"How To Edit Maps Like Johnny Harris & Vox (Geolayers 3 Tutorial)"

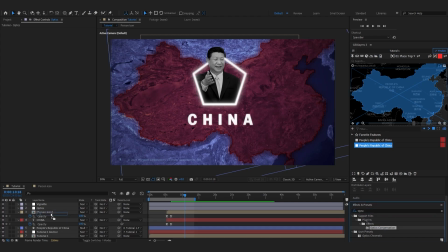493s
And I'm going to add an optic compensation to this. And I'm going to select this box here.
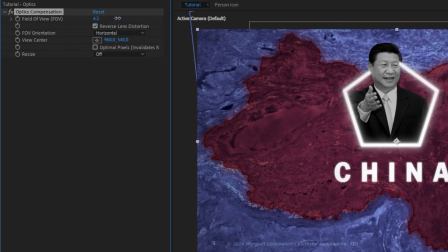500s
It says reverse lens distortion. And I'm going to bring this way up. And that's going to bring the edges of our composition in just a little bit.
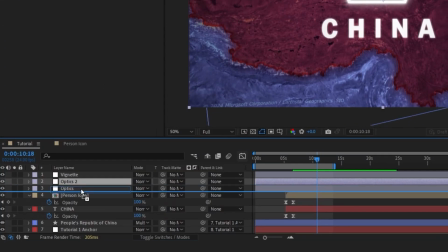507s
Okay, I think it's looking pretty good around 30. I'm going to duplicate this one as well. And we're going to add a blur to the edges to kind of simulate a depth of field.
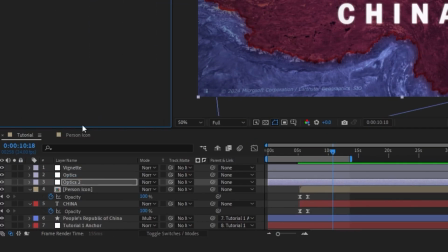515s
So I'm going to use a Gaussian blur. And just bring this up.
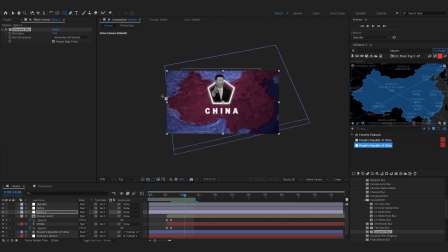521s
And I'm going to create a mask for this adjustment layer. And only do the tops and the bottoms of it.
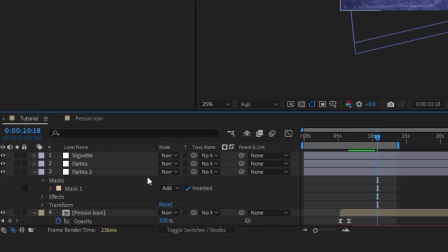529s
And we need to invert this mask. And make sure you feather this mask so it's not as harsh.
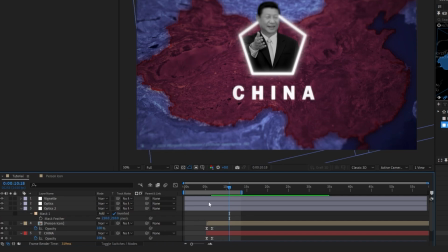536s
You can see that's giving us a nice depth of field effect. Okay, so the final thing I want to do is on this vignette layer, I'm going to add a chromatic aberrations.
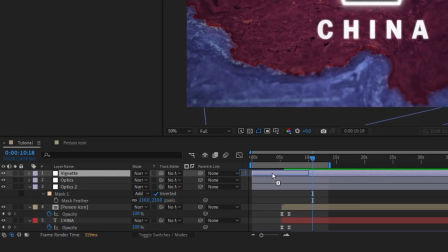546s
So I have a tutorial on chromatic aberrations if you want to learn how to make a preset for this and set all of this up so it looks just like this.
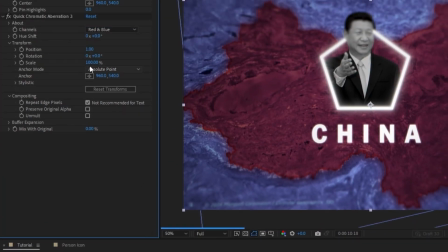553s
But I'm going to set this to 1 in 101.
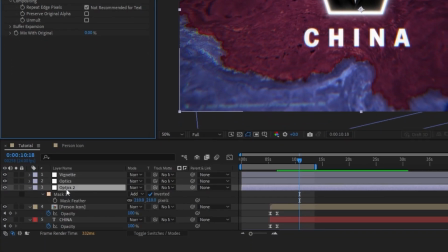556s
So I'm going to come up here to this blur layer and rename it to be blur.
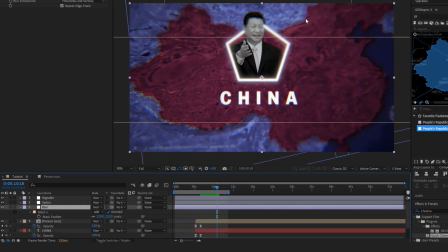562s
And I'm just going to move it just a little bit because it looks like we're losing focus on his head.
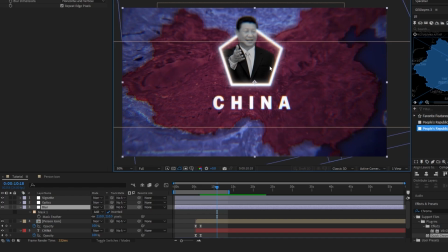567s
So I'm just going to adjust it. And I think it's looking pretty good. So I'm going to go ahead and do a van window of this and show you what it looks like.
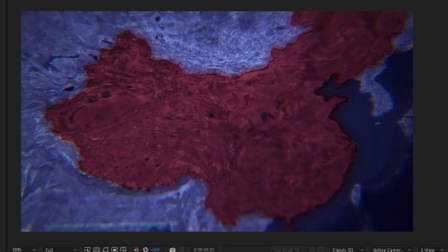576s
Okay, so if we play it back. This is our final product.
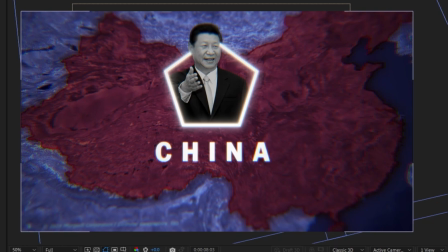582s
So I hope you learned something from this. If you did, check out my other videos. This is part of an ongoing series where I'm going to be showing how to create map animations in this geopolitical style a lot like Johnny Harris. So subscribe for more.